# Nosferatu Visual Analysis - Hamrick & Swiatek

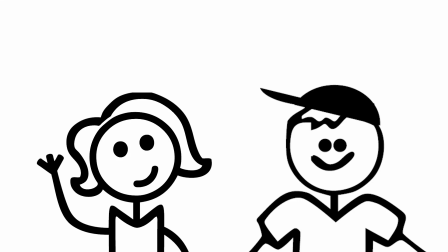[0:00]
Hi, I'm Jude. And I'm Nathan. And this is our EFP film analysis. Every film uses 7 fundamental visual elements to tell its story: space, shape, rhythm, color, tone, line, and movement.
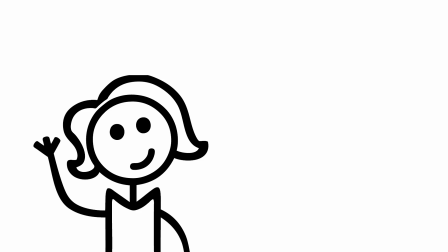[0:13]
Master these, and you can craft cinema that doesn't just show, it feels.
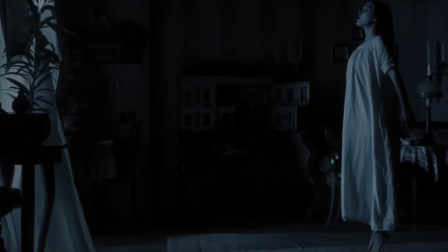[0:17]
Today we're examining how Robert Eggers weaponizes these elements in his 2024 masterpiece, Nosferatu.
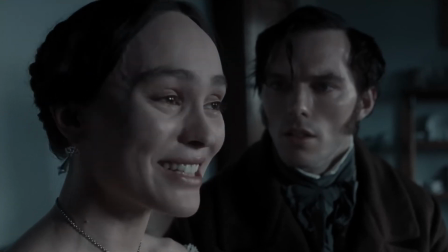[0:29]
A film that proves Gothic horror isn't just about what you see, but how you see it.
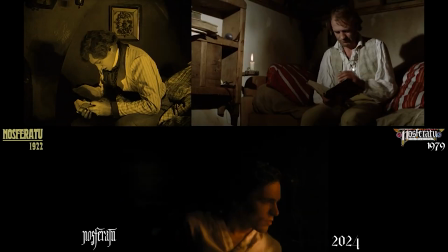[0:35]
Eggers' Nosferatu is a reimagining of F.W. Murnau's 1922 silent classic filtered through German expressionism and modern cinematic technique.
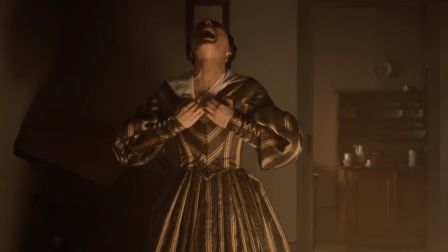[0:44]
It's a film obsessed with dread, desire, and a thin line between salvation and damnation.
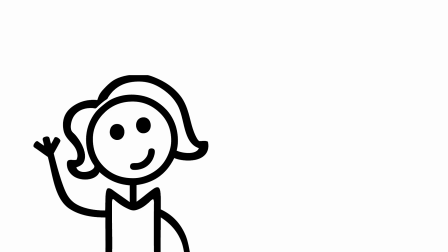[0:49]
But what makes it visually unforgettable isn't just its Gothic atmosphere.
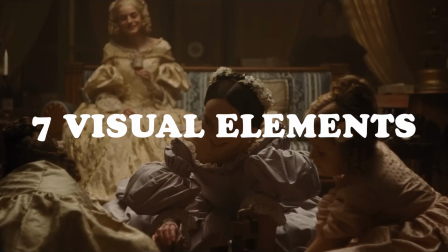[0:53]
It's how Eggers manipulates these 7 elements to create a world where beauty and terror are inseparable.
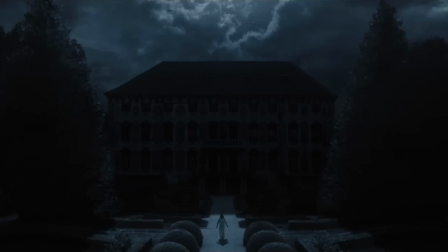[0:58]
Let's start with space. Eggers uses vast open areas but frames his characters to feel trapped and helpless.
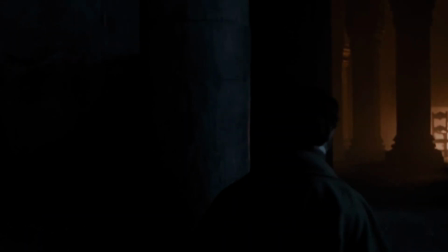[1:04]
Notice how Thomas appears dwarfed in Orlok's castle corridors. The architecture swallows him whole.
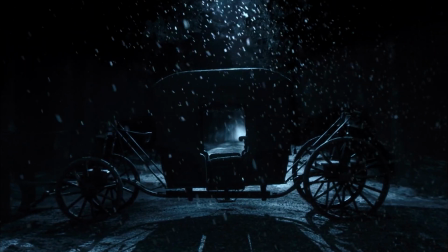[1:09]
But it's the deep space that's really masterful. Eggers consistently establishes foreground, middle ground, and background, creating layers of meaning.
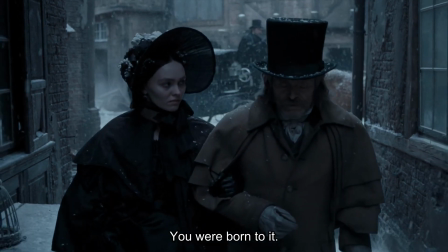[1:17]
Characters exist in multiple planes simultaneously, never quite safe, never quite alone. Shape tells us everything about intention.
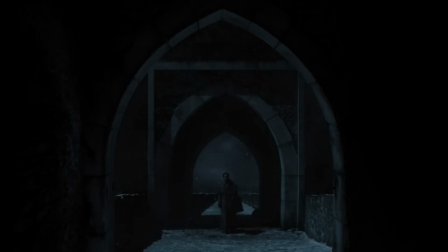[1:24]
In Thomas's journey, Orlok's castle halls are triangular and sharp, unwelcoming, predatory, but the religious villagers' camp,
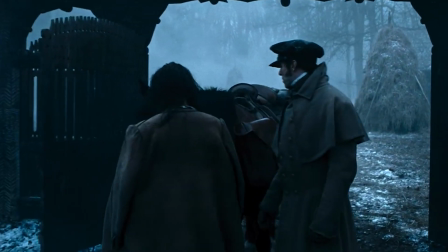[1:32]
rounded entryways, circular gatherings. It's environmental storytelling at its finest.
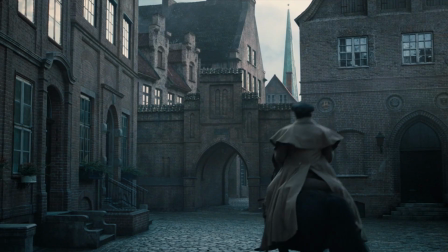[1:38]
Before a single word of dialogue, the architecture tells us who to trust and who to fear. Sharp shapes cut, round shapes embrace.
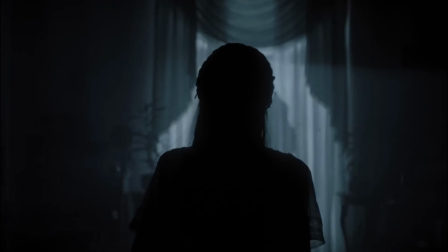[1:45]
Rhythm in Nosferatu is deliberately glacial. Eggers uses extended takes with heavy dialogue, refusing to cut away unless absolutely necessary.
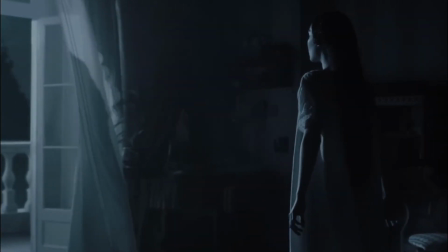[1:54]
This isn't modern horror's quick-cut panic. It's sustained dread. The slow pace forces us to marinate in discomfort.
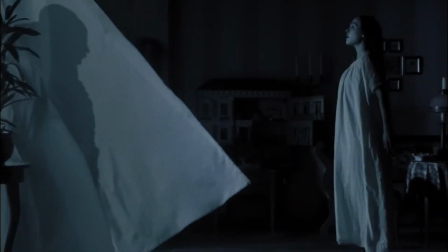[2:01]
We're not just watching these characters suffer, we're suffering with them in real time.
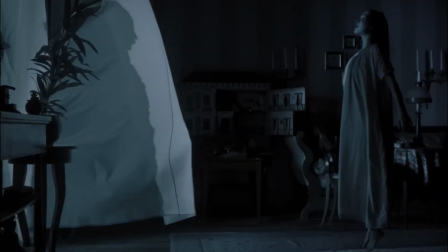[2:07]
Every moment stretched like a held breath. Color becomes character.
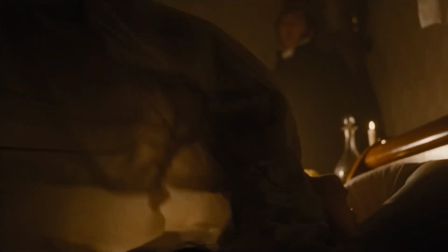[2:12]
Interior scenes glow with yellow and white warmth, while exteriors turn cold blue, almost icy.
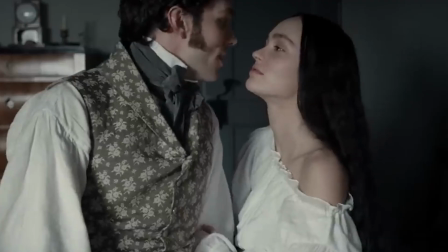[2:17]
But watch Ellen's costume progression. She begins in right, pure and untouched.
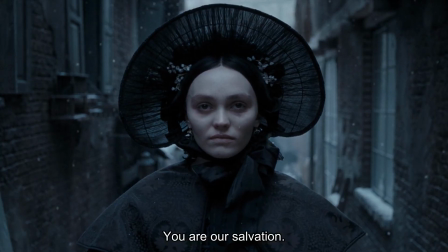[2:24]
By the film's end, she's draped in darker tones. Her corruption isn't just narrative, it's chromatic.
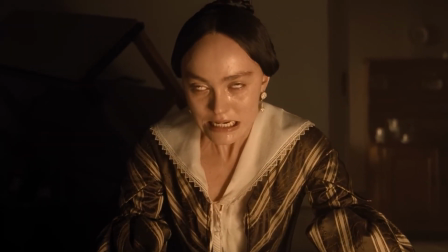[2:30]
The film literally drains the light from her as darkness takes hold. Tone. The interplay of light and shadow creates the film's emotional geography.
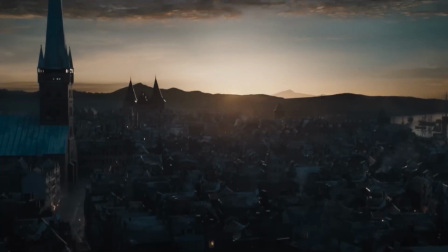[2:40]
Most lighting is practical. Flames, sun, moonlight. Nothing feels artificial.
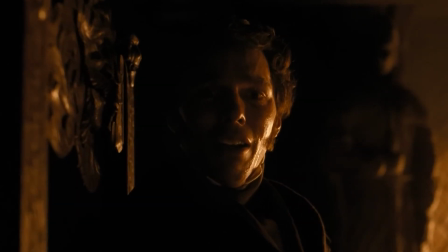[2:45]
The dark shadows mixed with orange firelight and castle scenes create stark contrast with the bleak, almost monochrome village exteriors.
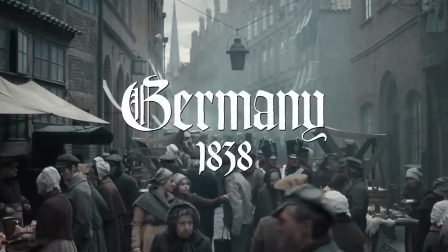[2:54]
Light side, dark side, 2 worlds in constant tension. But notice when Ellen finally becomes possessed.
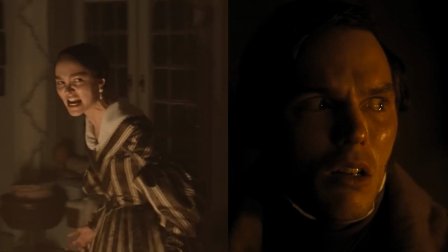[3:01]
Suddenly, her scenes mirror the castle's lighting. The 2 sides of the story converge visually before they converge narratively. Eggers obsesses over vertical lines.
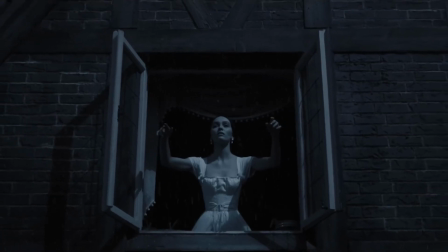[3:10]
Characters are constantly framed by doorways, windows, architectural elements that create prison bars of light and shadow.
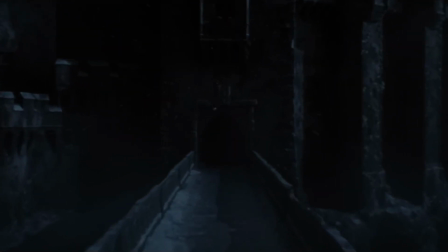[3:17]
These vertical lines don't just compose the frame, they cage the characters within it. Every shot feels like a portrait of entrapment. Movement in Nosferatu is liquid smooth.
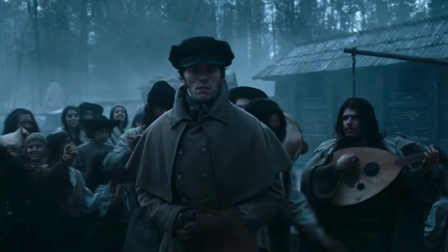[3:27]
Dollies and cranes that glide like spirits. Even in jump scares, it's the actor's movement that creates the shock, not the frantic camera work.
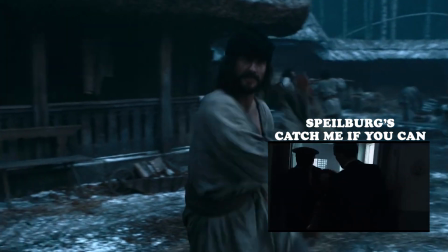[3:34]
Eggers employs what we might call Spielberg wonders, long unbroken takes that reveal information through movement rather than cuts.
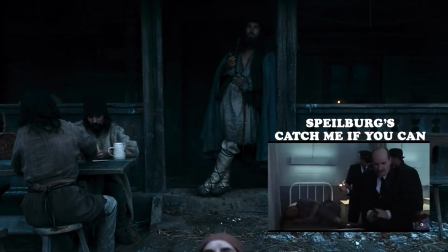[3:42]
But here's the key. Most of the time, the characters guide the camera, not the other way around.
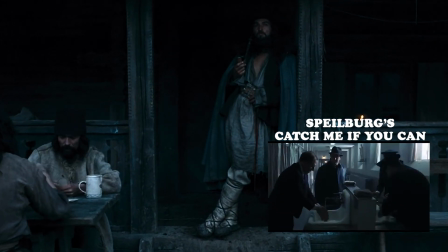[3:47]
But these elements work together through recurring motifs.
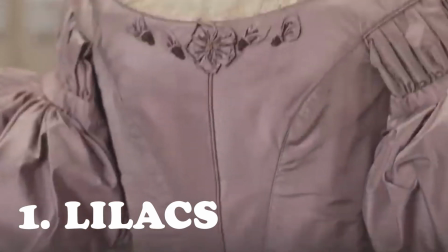[3:50]
Lilacs, symbols of old love and mourning, connect Ellen to both Thomas and Nosferatu, foreshadowing her tragic fate.
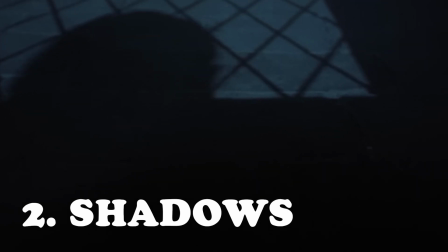[3:58]
Count Orlok often appears not in physical form, but as a shadow.
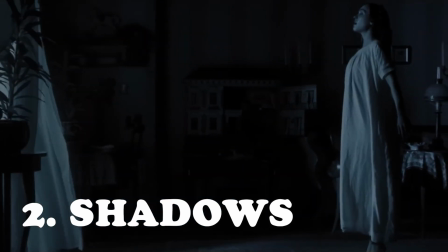[4:02]
This reinforces his nature as a being existing between worlds, living and dead, real and nightmare.